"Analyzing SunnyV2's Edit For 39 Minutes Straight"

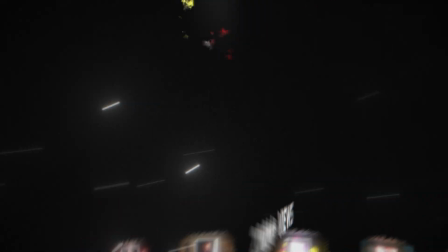(0:00)
Hey, I'm Thomas. I have over 200 million long form views, 1 million subscribers combined, and today I'm going to analyze a SunnyV2 video,
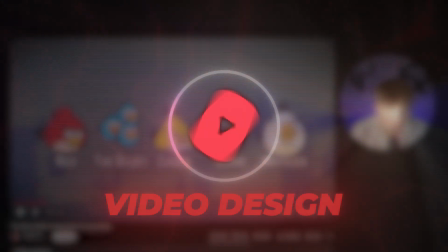(0:07)
looking at the edit, so video design, sound design, anything when it comes to editing. With it being said, let's get right into it. Video I chose is Slow Painful Death of Angry Birds, 5 million views, one of his better performing ideas.
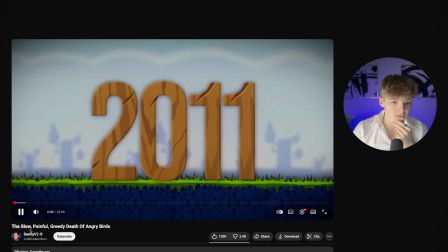(0:20)
Again, let's start.
Back in 2011, Angry Birds was everywhere.
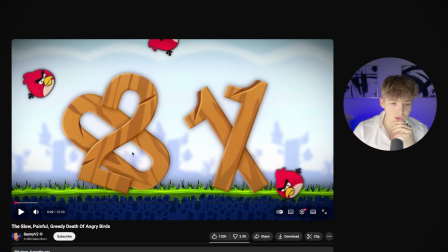(0:24)
So immediately, the first thing that stands out is, this is insanely well made, custom visual, and it's something I always try to stress to editors.
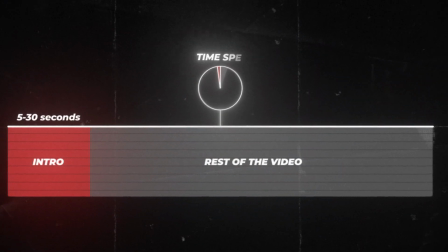(0:35)
The first 5 seconds of your video are the most important, even the first 30 seconds.
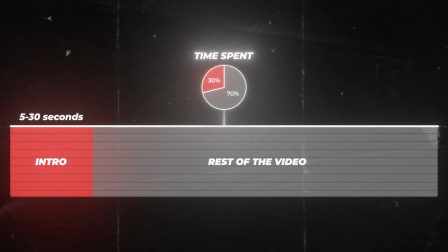(0:39)
And so in this case, you want to spend, I would say, like 30% of your editing's time on the first 30 seconds, and then the 70% spent of the rest of the video. And if you are editing well,
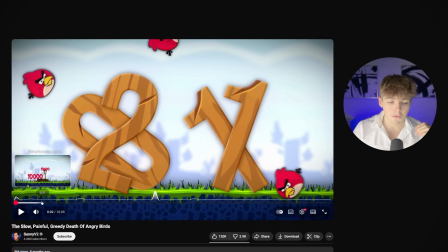(0:48)
and you are starting out, the video should get progressively worse. So to this, all of the custom, this is custom drop shadow, custom, everything is custom to match the Angry Birds theme, unique to the video.
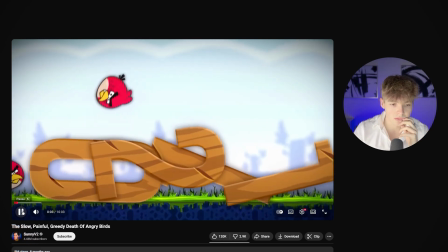(1:02)
You won't see a visual like this ever again.
They had multiple different...
Was also sound effect of the wood falling down.
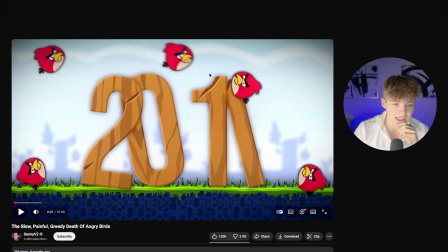(1:08) Angry Birds was...
Also, obviously, Angry Birds sound effect draws the viewer more into the video.
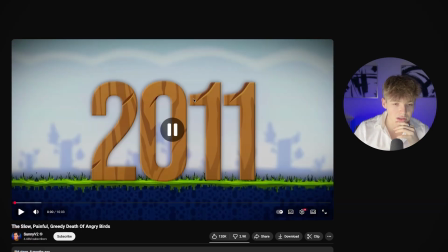(1:13)
I noticed he started with a black screen. Back in 20... and a slow fade. Maybe that's also something could look into.
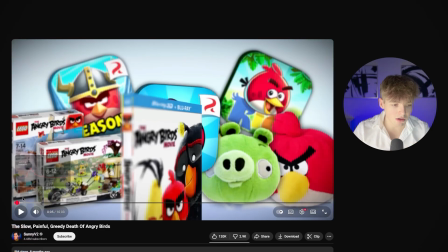(1:19) Angry Birds was everywhere. They had multiple...
Same here. Also notice how he set up the background in 2011, already.
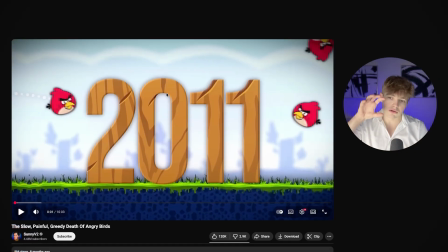(1:25)
So this is one scene, and so this is like the foreground of the scene, the foreground. And then as this collapses...
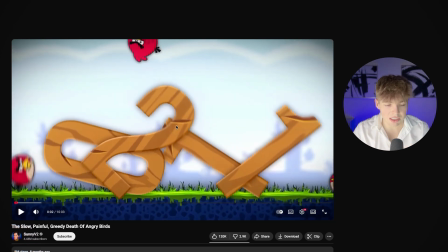(1:31) Angry Birds was...
Yeah, the lines are everywhere. Nice. They collapses, but now he just goes into it, and it still feels like you're in the same scene. And this background is already set up.
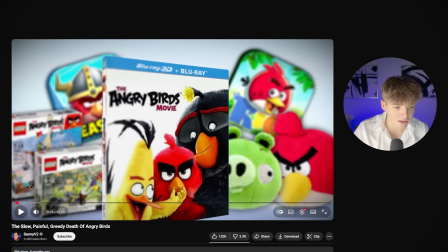(1:40)
They had multiple different games, toys, and also notice how, even though here the quality is like blurred and kind of like shit in quotes,
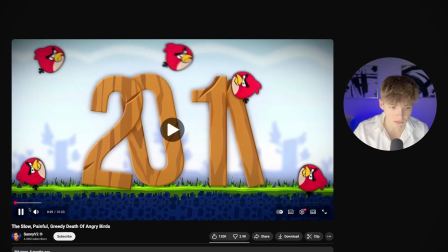(1:47)
he then, as it starts, Birds was everywhere.
They had multiple different games.
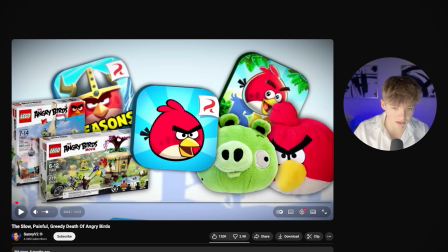(1:52)
It's again now high quality, where you can much higher quality than it was previously. And even for this, it's not like super pretty, or it's not organized, so it's not like lines like this. And then just the different 1, 2, 3, 4, 5 icons.
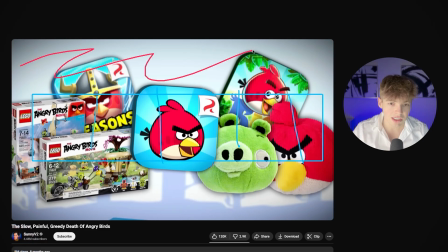(2:05)
But what he did here is he fully utilized the space, because if you did something like this, but there's so much empty space around here, but when he's doing this kind of controlled chaos, so the attention goes to the main thing. So attention goes to this. There's logo, then also there's 2 plushie toys, 2 Lego sets, and so it's organized chaos.
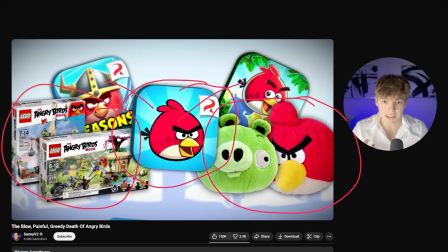(2:23)
That also allows him to make it look nicer. And same here, is this still has some movement.
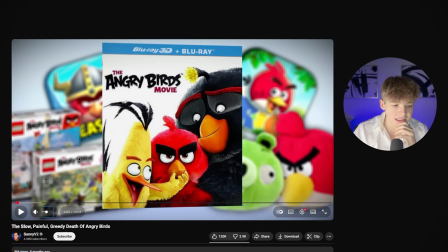(2:27)
You can see the drop shadows. One thing I noticed a lot when I was analyzing SunnyV2 in the past is he does a good job at making things feel real.
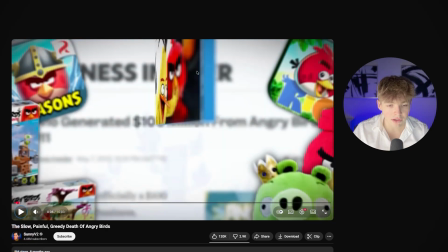(2:36)
And so in this case, this is insane attention to detail, not having only the cover, but he's using a 3D effect of having and then overlaying it on top.
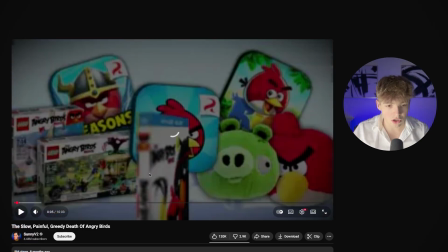(2:44)
But the animation, this is all just custom done. And again, first 5 seconds, notice how much I am speaking for how long, and I've gotten through first 5 seconds. But that's how it should be, just so much attention to detail and just grabbing the viewer's attention. The movement he's doing here, where it kind of flips, is something that the object could actually do.
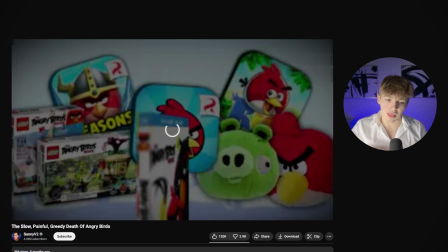(3:04)
And it's not, like a glow or a paper transition, but a transition, it feels, I don't know how to say it better, but it feels real.
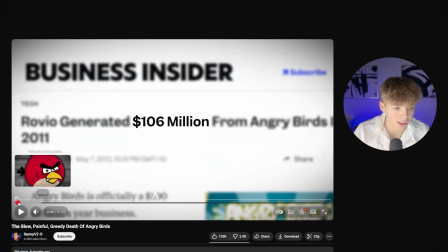(3:10) He's generating hundreds of...
And also nice transition, going from white to white. Because the background is already white, it feels super natural.
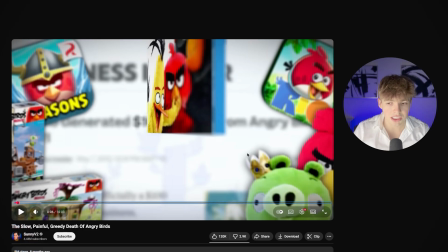(3:17)
But you just notice how the background transitioned naturally from white background into white background. And it still feels like we are kind of in the same, I call it the same canvas, but essentially in the same screen, where it's not a harder transition, like a fade or a cut, something like that, but it's just moving in one.
Hundreds of millions of dollars.
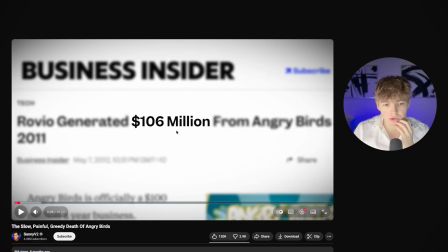(3:33)
Yeah, just notice, this is something recently I learned from SunnyV2, is when he's doing blurring, the blur isn't too much. This is what I would call attention focusing blur. When the focus of the blur is to draw attention, or even what I'm seeing from SunnyV2, but everything is still readable, and it's more so just to drag your attention into what he wants you to pay attention to.
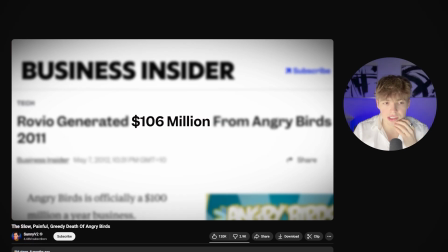(3:51)
But usually, when you want to censor something, I would recommend doing mosaic blur. I think it looks better, but also seen it in SunnyV2, I believe.
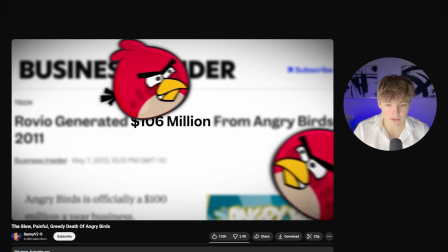(3:57)
Again, still 8 seconds. This is a super custom transition. Yeah, this one.
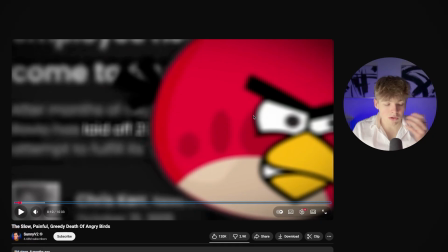(4:03)
They were just insane. I am I don't know how long, but 8 minutes into the video, and we are in first 10 seconds.